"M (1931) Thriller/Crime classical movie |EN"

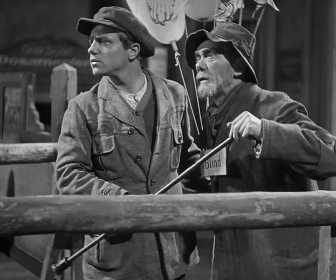This is, of course, the blind seer with a mythological connotation, the blind seer,
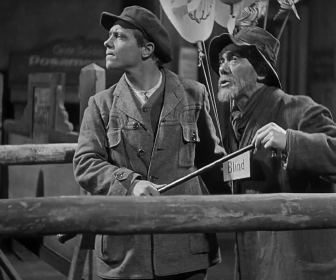Tiresias, the mythological figure from Oedipus who predicted that Oedipus will kill his father.
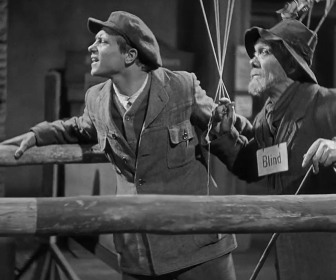And this studied use of off-screen space, this pursuit is already on, as it were,
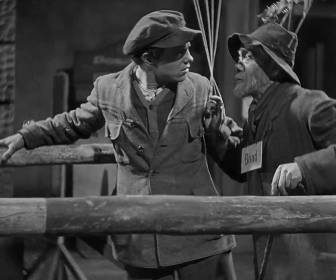at least in the imagination of the film, in this not shown off-screen expanse of street.
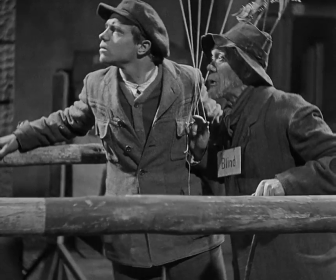And you'll notice here again, this is a Berlin that is not one of public monuments, not one of well-known buildings.
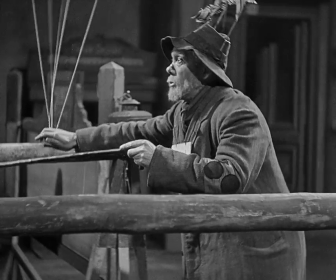It's not one even of recognizable neighborhoods. It's in some ways a generic Berlin.
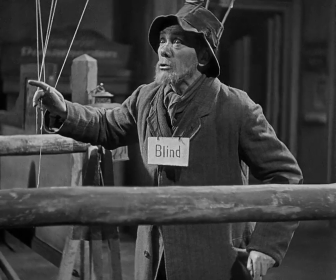It's the idea of a city.
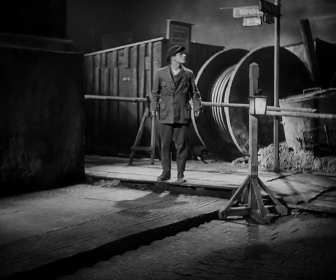A studio city, but nonetheless a city that somehow makes sense,
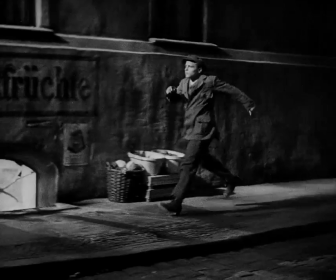is one that one can read coherently. And you even have, of course, street names replicated here.
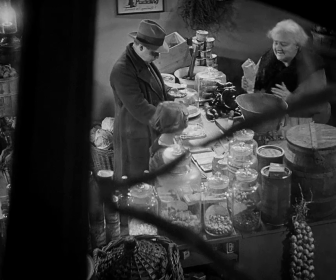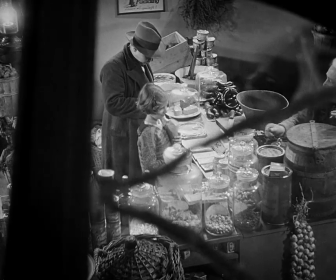Another one of these framed shots through a window with a kind of graphic disturbance as well.
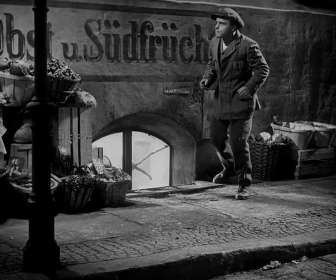Beckert, as ever, associated with orality,
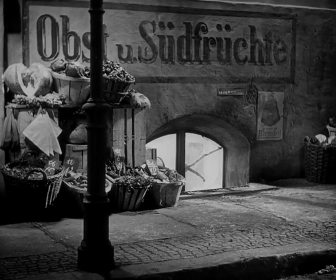with consumption, childlike in that way himself, even though murderous through it all.
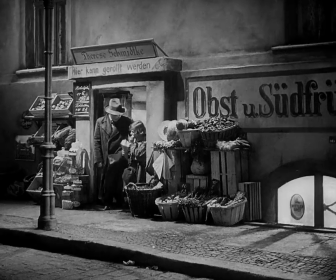And what we see is framed by the perspective of an off-screen observer.
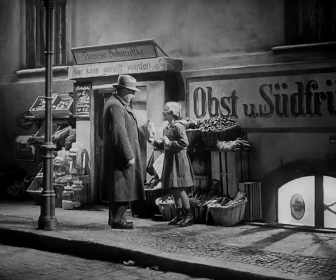We are, in a sense, aligned with that spy who lurks behind the scenes.
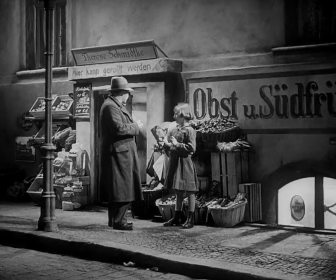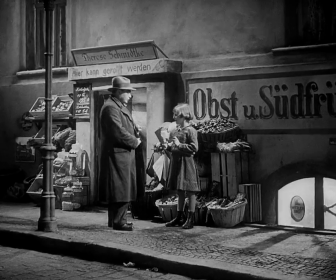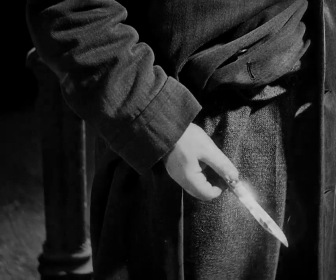camera goes into close-up, and this goes to a very famous shot of the knife with heavy phallic symbolism.
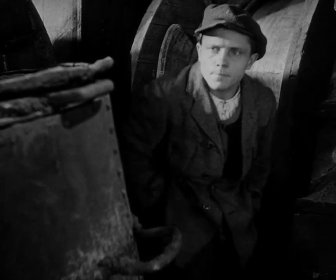And what we have now is a close-up of Lang's own hand, as you can see in the sweater.
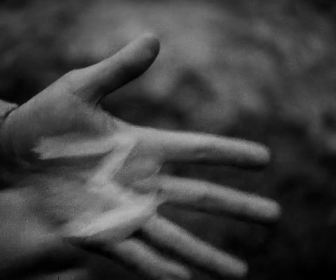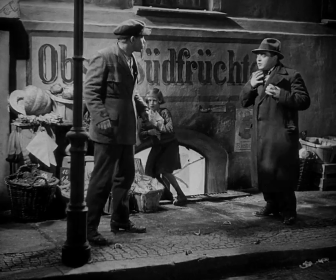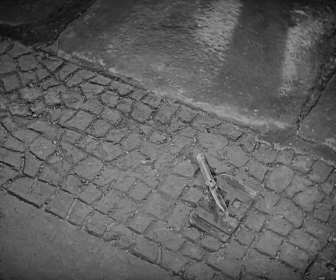Note as well, once again, the refuse of the orange peels. As ever, orality somehow seems to be commingled with refuse.
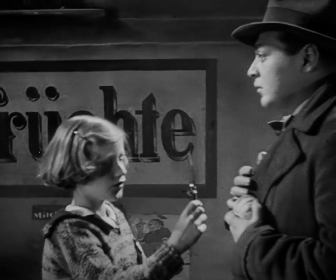This little girl herself could be thrown away.
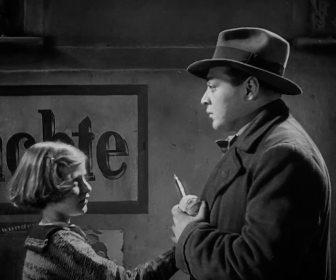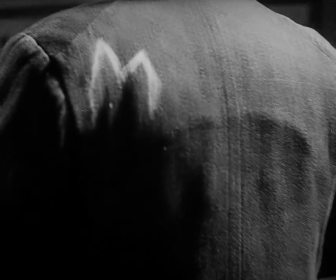The M that marks him, indeed, what does M stand for? Does it stand for murderer?
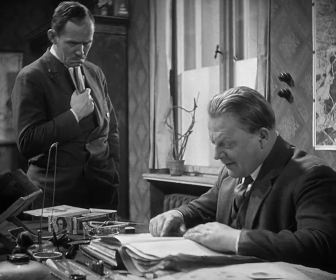Or is it just an arbitrary signifier?
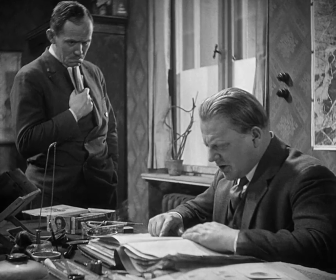M, when you look at it backwards, it still is an M. This M that is a reflection,
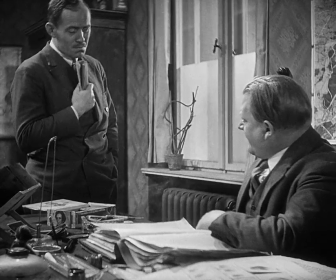in a certain way, of a larger society, as well as a mark of this individual, this deviant individual.
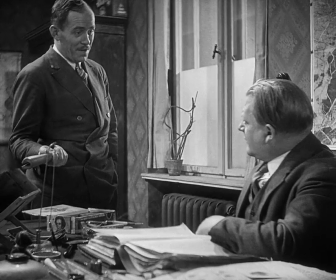Der Tisch war doch kein alter Holztisch.
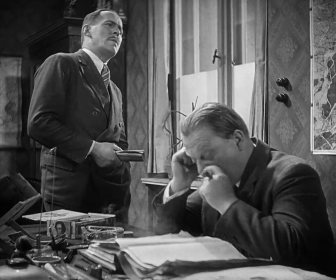Naja, er kann ja den Brief auch woanders geschrieben haben.
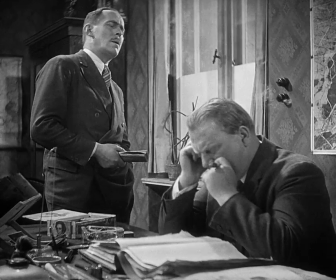Aber...
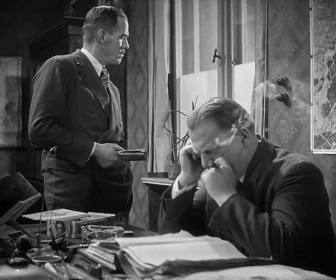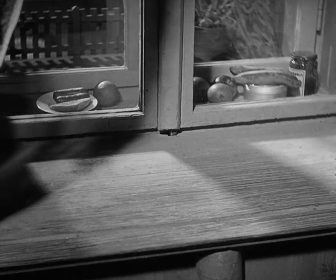Das Fensterbrett.
The police in their pursuit of visual evidence are simply behind.
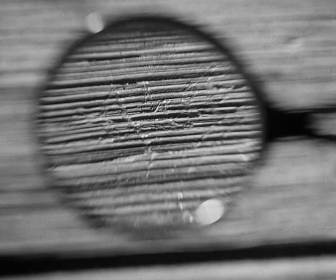It's been the oral evidence that's been the conclusive lead here.
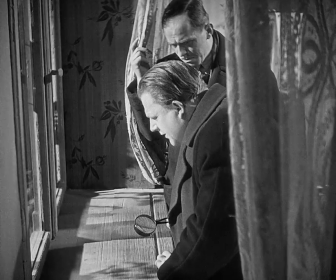There's been a very, very clear distinction between the emphasis on the oral as opposed to the visual.
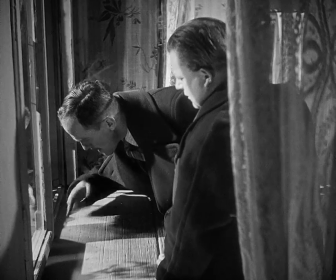By the way, the title M was chosen only 3 weeks before the opening.
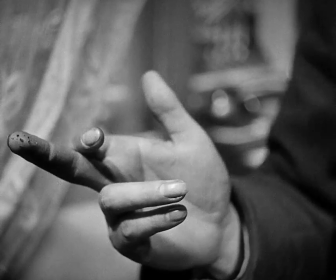Lang claimed that the original title, Murderers Among Us,
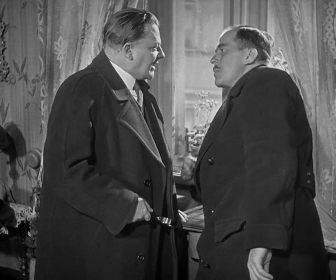was changed because supposedly the Nazis were thinking that the film is about them.
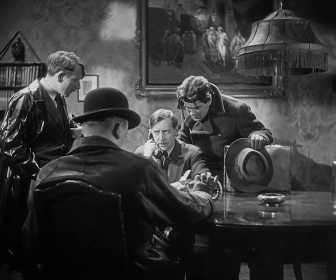Well, if you read the trade press, it clearly says that the title Murderers Among Us was changed because
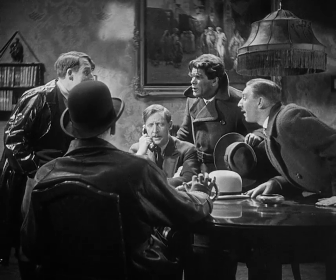there were two or three other titles with the word murder in it that were planned to be shown in 1930.